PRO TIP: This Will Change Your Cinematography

Hello and Guten Tag here from Germany. I am in Berlin this month and I'm directing and I have this one hair that keeps falling down and it's gone but I wanted to talk today a bit about haze and why I think haze will change your footage and make it way more cinematic.
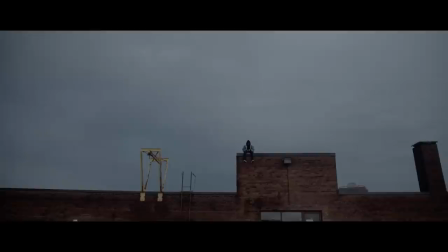(0:24)
We just released a video called Harm.
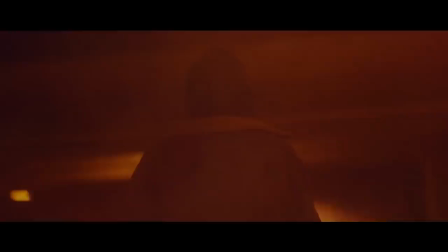(0:26)
It's a music video and we used a ton of haze in this so I thought I would do a of behind the scenes with that and talk to you guys about haze and how to use it
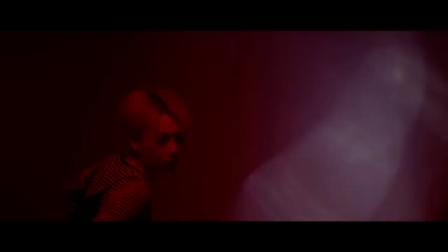you know it actually surprises me how few youtube videos there is out there about this technique and i almost exclusively use haze on
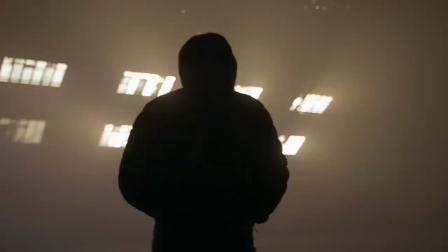(0:52)
any film set that i'm on anything i'm shooting or directing will have a hazer on standby and you know a lot of the hollywood films out there and a lot
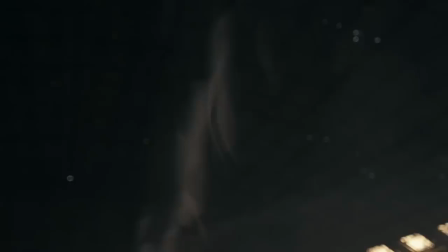(0:59)
of the professional sets that i've worked on use haze as well and there's a lot of different types of haze,
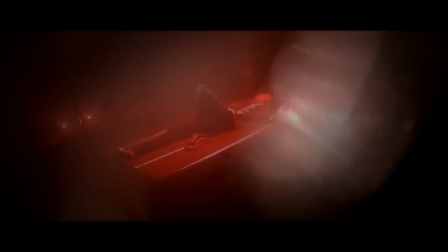(1:05)
smoke, and fog, and we'll get into that in a minute, but first, why haze? So, why haze? Well, haze helps your scene for a few reasons. First, when you're hazing or adding fog or smoke to a scene, you're adding particles to the air that weren't there before.
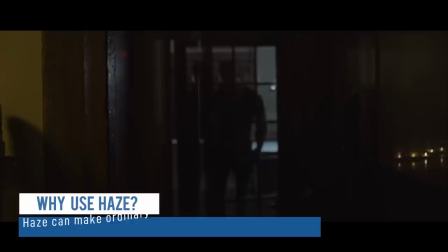(1:25)
So, this is actually a really good thing because you're suddenly making an area that could be really empty, just open air.
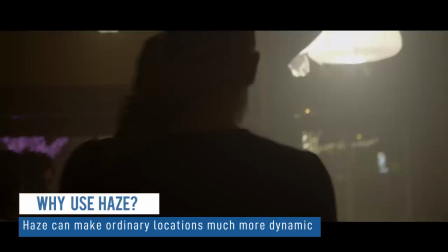(1:31)
You're making it more interesting because you're giving that air texture haze allows you to give texture to the volume and the space that you're in and secondly it gives more depth and that's usually what you're trying to do as a cinematographer is enhance depth texture and shape of your scene making it more interesting so haze allows you to add more depth and then thirdly probably most importantly or one of my favorite things about haze is that it allows you to see light now what do i mean by that because we can see light all the time well it does this cool thing called beamage and
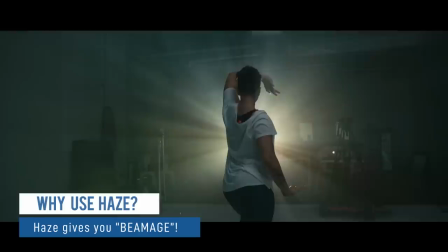(2:03)
beamage is essentially where you can see a beam of light because when you add haze or fog to a scene you're putting particles in
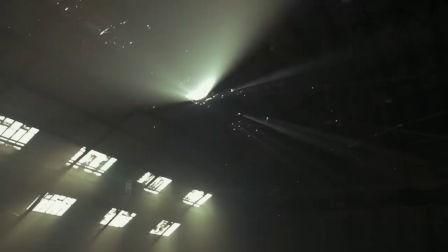(2:10)
the air and so when your light leaves its source and lands somewhere you're going to see where that light is traveling and this is beautiful you can put your subject or your character in there or you can even just shoot the beamage but it's gonna look amazing so we just released a music video a couple days ago and it's on my channel now put the link somewhere either below or around me right now but why I'm talking about that is we
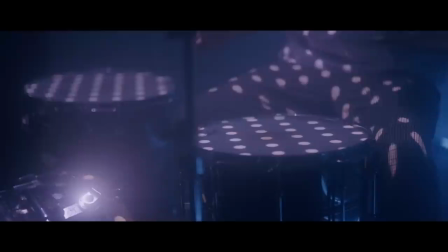(2:33)
used haze a lot because we are in kind of a normal studio space and we wanted to make it way more interesting and that's the best thing about
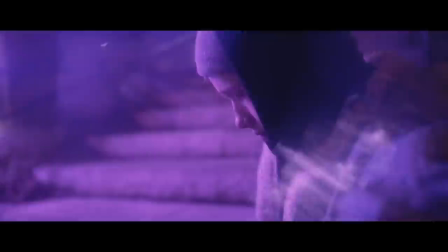(2:41)
haze is it allows you to take what's normally a pretty boring or simple location and suddenly add all this texture to the air and beams
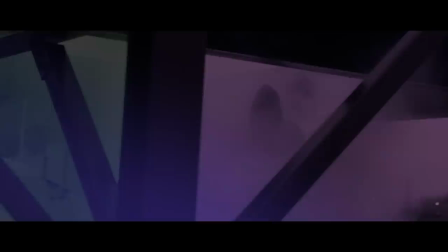(2:49)
of light and stuff that you can move through. Haze can take any location and make it suddenly way more cinematic and way more interesting to look at. So there are many different types of hazers, foggers like I've been talking about. So let's talk about them right now. But first, a little disclaimer, using hazers and fog machines, they can trip fire alarms. And also too, they shouldn't be put in spaces where there's no ventilation. So always be using one of these with a professional or if you're not an adult, with parent or guardian.
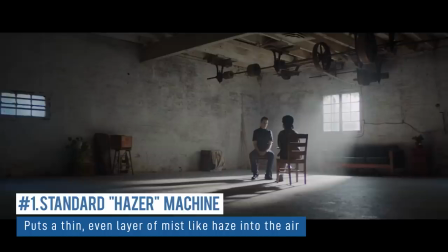(3:19)
First off, what's one of the first machines? Well, it's your classic hazer.
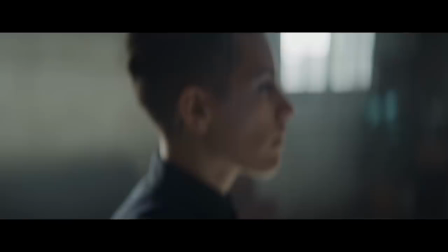(3:22)
And a hazer essentially gives a thin layer of mist or particles in the air that allow you then to see beamage, the beams of light, and just give you a bit more depth for space.
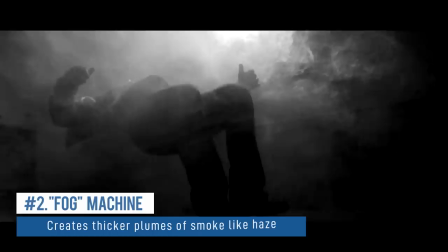(3:32)
And its close cousin, the fog machine, sometimes people mix these two things up, is different because a fog machine shoots out a much more thick plume of smoke.